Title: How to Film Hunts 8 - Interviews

In our 8th instructional filming video, the topic is interviews. Having great audio is obvious, and we'll certainly go over the steps to capture the best audio. But also, Austin will go over some techniques for the proper camera setup, lighting, and even framing to help your video interviews look more professional. Alright, let's talk about interviews since Garrett's making us. So tripods are pretty common with interviews, but again, there's no right or wrong answer.
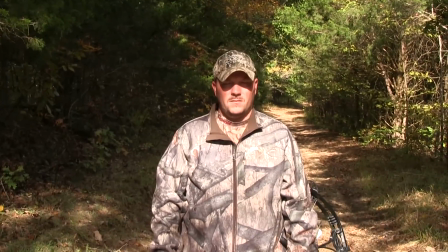[0:24]
First, find a spot where you like the background. We chose this spot because it had some good colors in it.
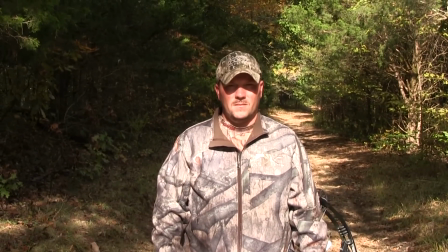[0:30]
Now if you're wondering what's wrong with Jason's face, you're right, there's a lot wrong. But he is squinting because the sun's too bright.
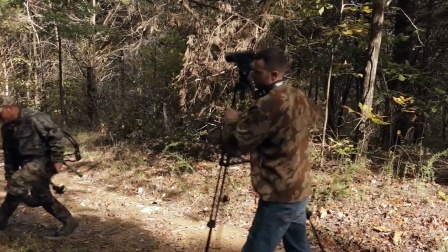[0:36]
And this actually happens a lot. So one simple fix is to move the person into the shade.
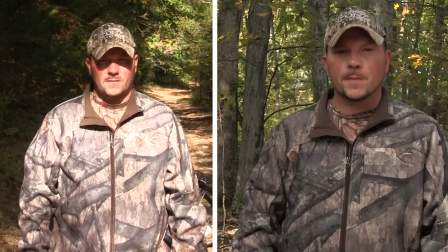[0:42]
Direct sunlight often makes skin too bright and creates bad shadows on the face, but shade provides smooth, even lighting.
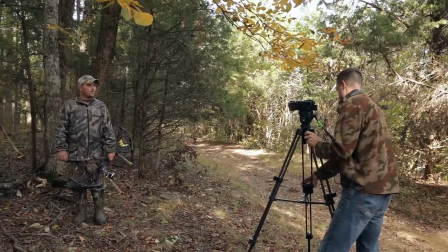[0:50]
Okay, now make sure your camera is either eye level with the subject or slightly lower looking up at them.
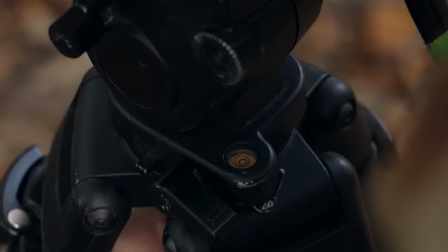[0:56]
If you're using a tripod, make sure you level the tripod. And if you're going handheld, make sure you hold the camera steady and not crooked.
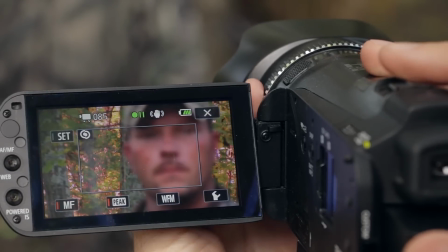[1:04]
Next, we need to make sure the camera is focused on their eyes.
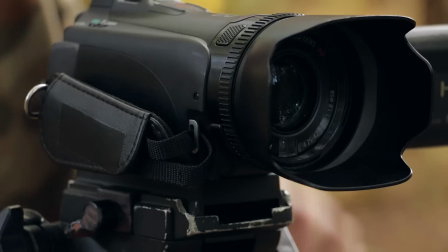[1:08]
Finally, if you have headphones, plug them into your camera so you can hear any audio problems like distracting noises.
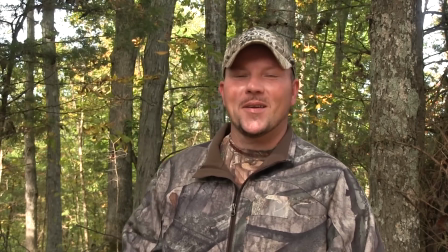[1:14] It was early season and the third day of the hunt.
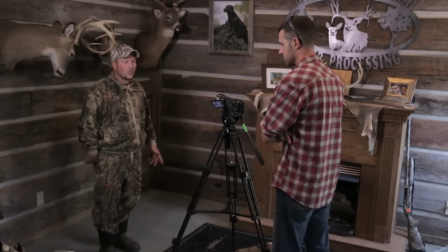[1:17]
It's tempting to stand right next to a cool background, but the truth is it can make your footage cluttered and claustrophobic.
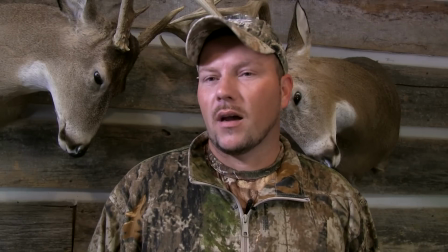[1:24] And as they came in, he's the one that presented Jonathan the shot.
So it's a good idea to put some space between the person and the background.
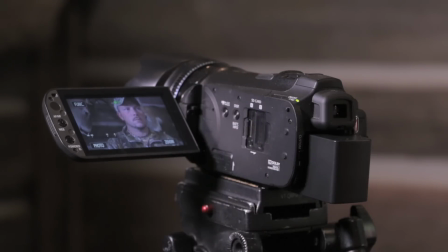[1:33]
Finally, indoors can make your audio really echoey.
And walked probably 50 yards and found the animal.
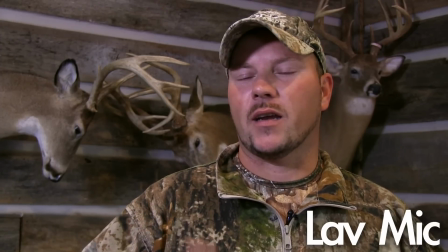[1:39] And for him to pick up that rack and with the velvet hanging off one side, it was an awesome experience.
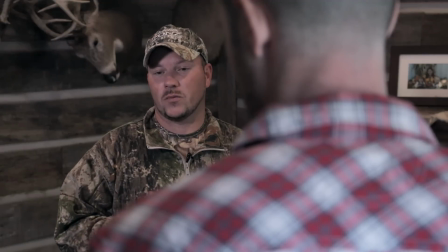[1:45]
If you want to improve the quality of your interviews, I highly suggest using a lav mic, regardless if it's indoors or outside.
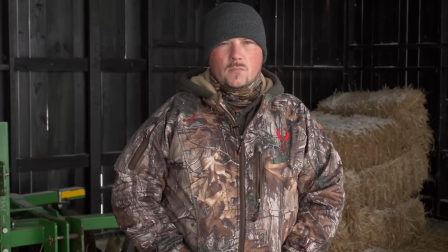[1:51]
Here are some other tips to improve your interviews. If the person's not going to look directly into the camera, then put them off center or with the rule of thirds.
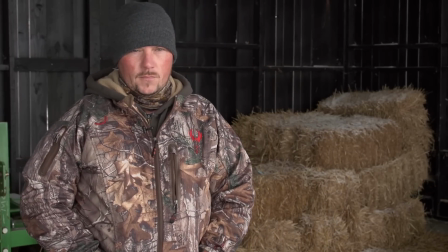[1:59]
Then have their body and eyes look into the opposite side of the screen, just off camera about here.
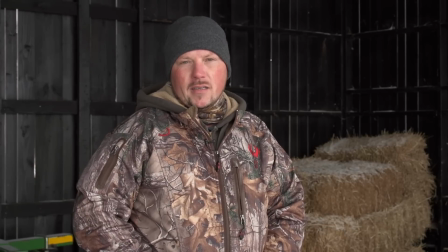[2:05]
Sometimes it's okay to look directly into the camera. Use your best judgment, but you'll typically do this if it's the host of the show.
It's mid-January here in the state of Kentucky. We have a few days left.
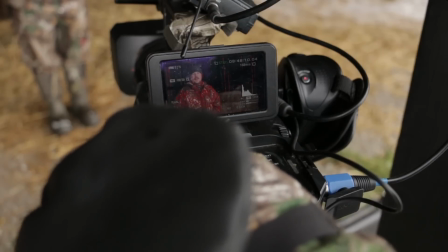[2:14]
And if you're using manual audio settings, you'll want your talking volume to average around -12 decibels.
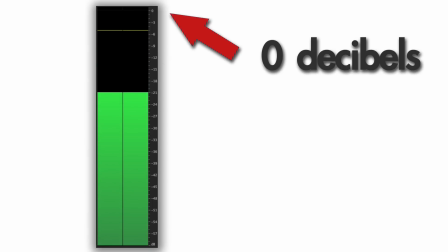[2:20]
If it maxes out at 0 decibels, it gets distorted, and there's nothing you can do to fix it.
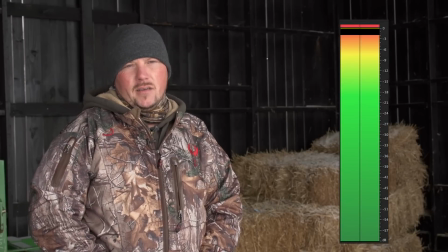[2:25] It's late muzzleloader season here in the state of Kentucky. Sure. You good enough? Yeah. Are you recording right now?
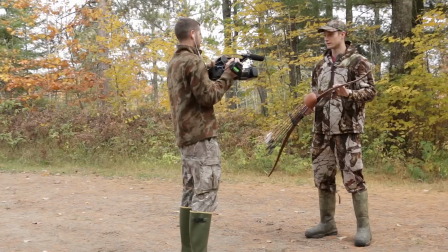[2:30] Yeah. I figured you were. Of course I am. Thanks, friend.
Something else that makes interviews look professional is blurring out the background.
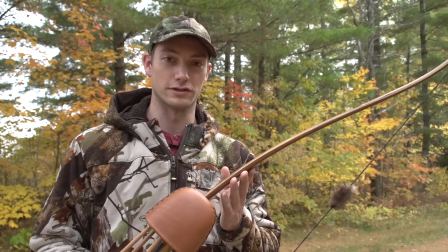[2:37]
Here's a trick anyone can do, and it works with most cameras.
It allows me to build a very strong bow.
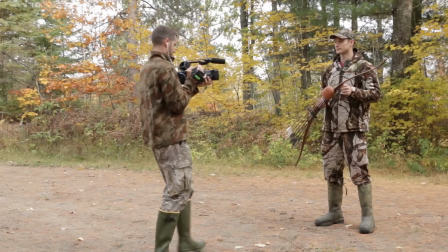[2:42]
First, keep your hunter away from the background. Then back your camera off the hunter and zoom in most of the way.
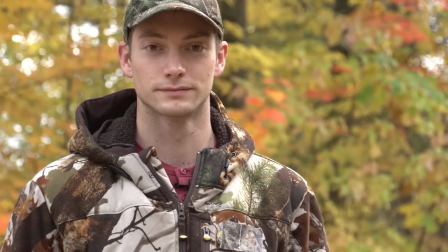[2:48]
If you do this, you should use a tripod because the footage is going to be shaky. Here's a comparison of before and after.
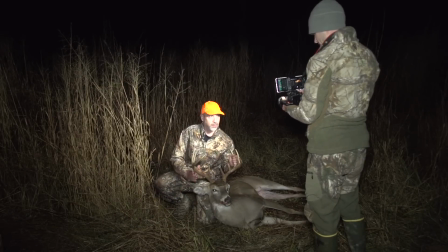[2:56]
One of the most important interviews is filming a hunter with his recovered animal.
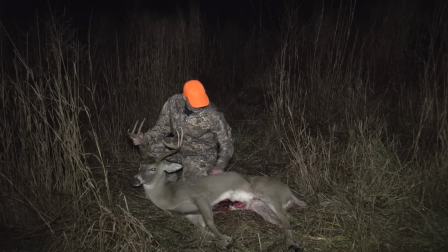[3:00]
To start out, it's a good idea to make the animal look better by doing things like wiping off excess blood and smoothing out fur.
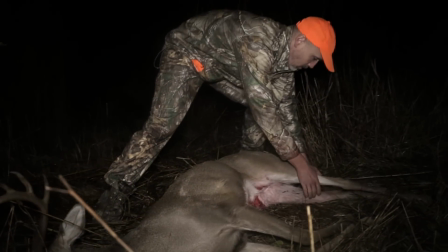[3:08]
This buck was already dressed, so we angled the deer quartering towards the camera.
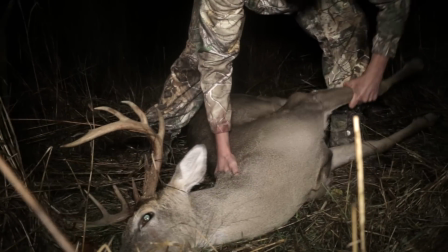[3:12]
Most of the time it's easier just to move the camera, unless the sun or the background's a problem, then you might need to move the animal instead.
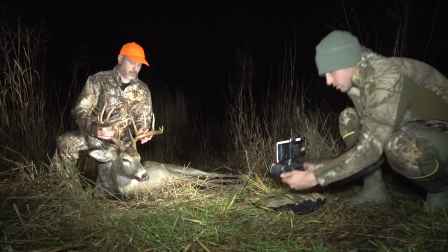[3:19]
When you set up your camera, it's a good idea to set your camera height anywhere between hunter eye level and the ground.
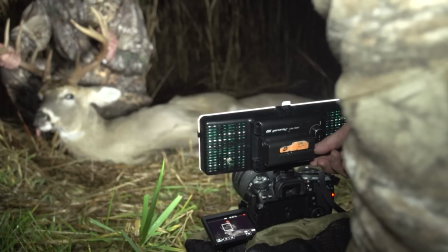[3:25]
If you're shooting at night, you have to have a light, period.
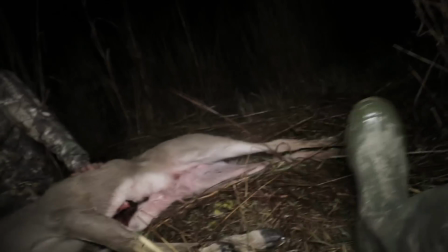[3:30]
Next, make sure you frame up the shot how you want, but don't cut off anything important and try not to have too much wasted space.
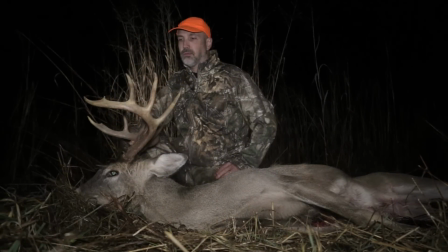[3:37]
Now look in the viewfinder and clear away anything getting in the way of your shot. Finally, set your focus and audio levels and hit record.
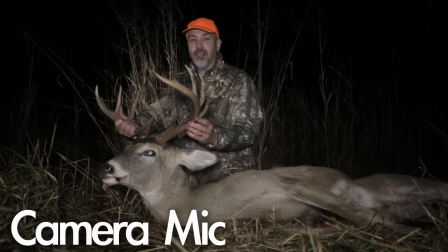[3:45] 65 degrees. You don't see that in December, so didn't think we'd have much luck.
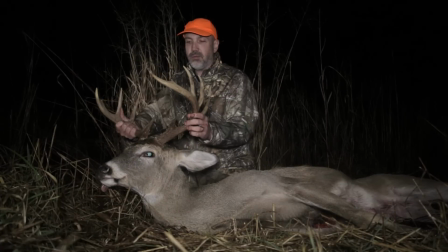[3:50] This deer came down and gave us a good broadside shot 45 minutes before dark.
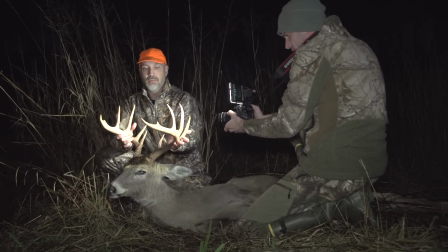[3:57]
When you're finished, get some B-roll shots of antlers or anything interesting, and try not to get the hunter's face so the shots can easily cut in with the other footage.